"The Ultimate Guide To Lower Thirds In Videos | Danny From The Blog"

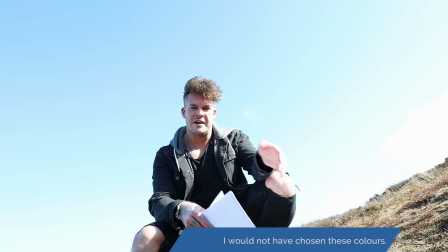As you can see on this example, Tom, blue, green, blam, lower third, brand colors. So saying that, you don't want to incorporate a color that's going to clash with your video.
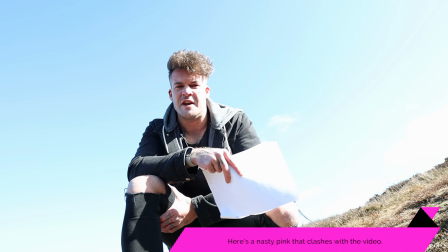So for example, something that's like really nasty pink wouldn't work well here. Or for example, something that's going to blend in and you're not going to see. So white text, you're not going to see that too well. So you need to make sure it's got a decent contrast, isn't going to clash with your colors, and isn't going to blend into your background. Simples. The sheep are getting closer. Barney's waiting. I bet he's going to run off a little. Next one is typography. And the most important thing with typography is being consistent. Unlike this cloud and my lighting. And when I mean consistent, I mean try and keep it on point with your brand. If you can't be consistent with your brand guidelines, you're not going to go wrong with a clear, legible font. Just make sure it's consistent throughout your video. For example, you're not going to want a stylized scripty looking font here, and then a second later, big old font here.
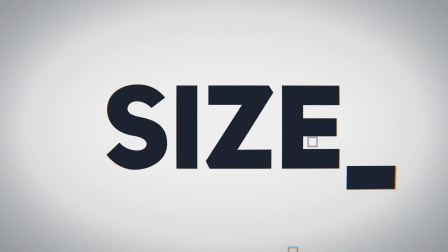Okay, next one is size. Size does matter, but not in the way you think. You need to make sure your lower third is big enough for people to read, but not so big that it distracts from the rest of the video. So what I'm saying is keep it visible, but subtle. Don't boast about your lower third size. Barney, Barney, come on, Barney.
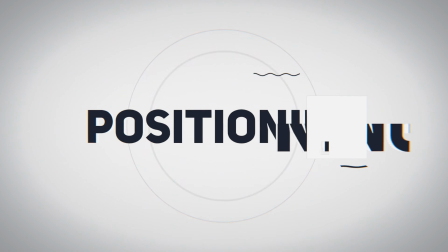Next one is positioning. Typically lower third, as you would expect, gonna be in the lower third, but it doesn't always have to be.
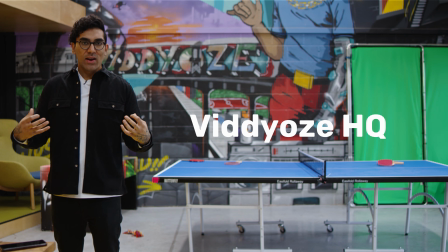You can position it in other places. You don't really want it to cover your subject.
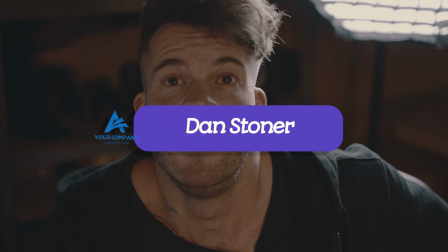You don't want it to be distracting, in other words. Next one is duration. And this one really depends on how much text you've got going on your lower third. But general rule of thumb, shorter the better.
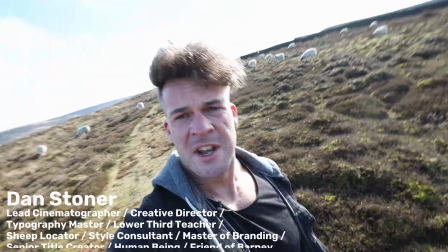You don't want people being distracted by having to read a ton of text when what they really want to see is old Barney over there.
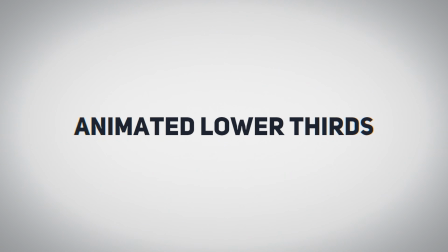Okay, so animated lower thirds. This one's pretty much our bread and butter here at Videos, and is a great way to keep your viewers a bit more engaged, add a bit more dynamicness. Getting your information across on your lower thirds in a more dynamic way. Nailed it. Here are a few examples.
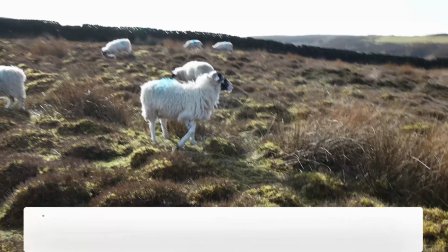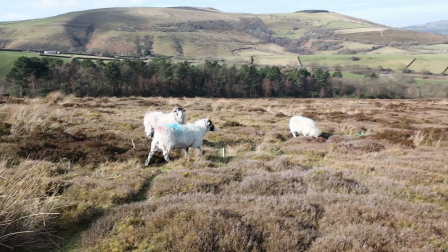Where you going? Barney? Barney, I'm trying to make a video. Dude. Next one. Speech bubbles. These are great for like fiction, comedy, jokey kind of videos. Normally conveying a character's thoughts. They're pretty shit, I'm going to be honest. All right, a couple of extra tips for you guys, because that's just how we do. Also, someone follow me, so I want to wrap this video up pretty sharpish. Lower thirds are a great way to get a lot more information across in a quicker way. Does that sound right? Basically, you can cover a lot more stuff with less screen time, is what I'm saying. Subscribe reminders, or call outs, or subscribe buttons and likes.
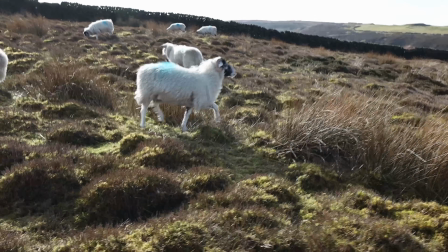Tom, give Barney a few subscribe likes. So yeah, they're really popular because they're a great call to action.
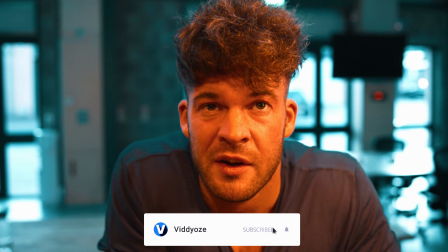So like, subscribe, comment, here's my channel, here's my handle. Remember to do that, hit the bell icon.
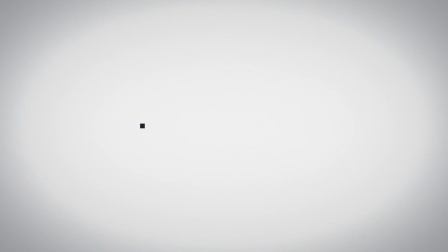Another way to use a lower third is to use it as a way to support facts and data and stats and stuff. So if you're talking about how many steps I've done walking up this hill, you can see here.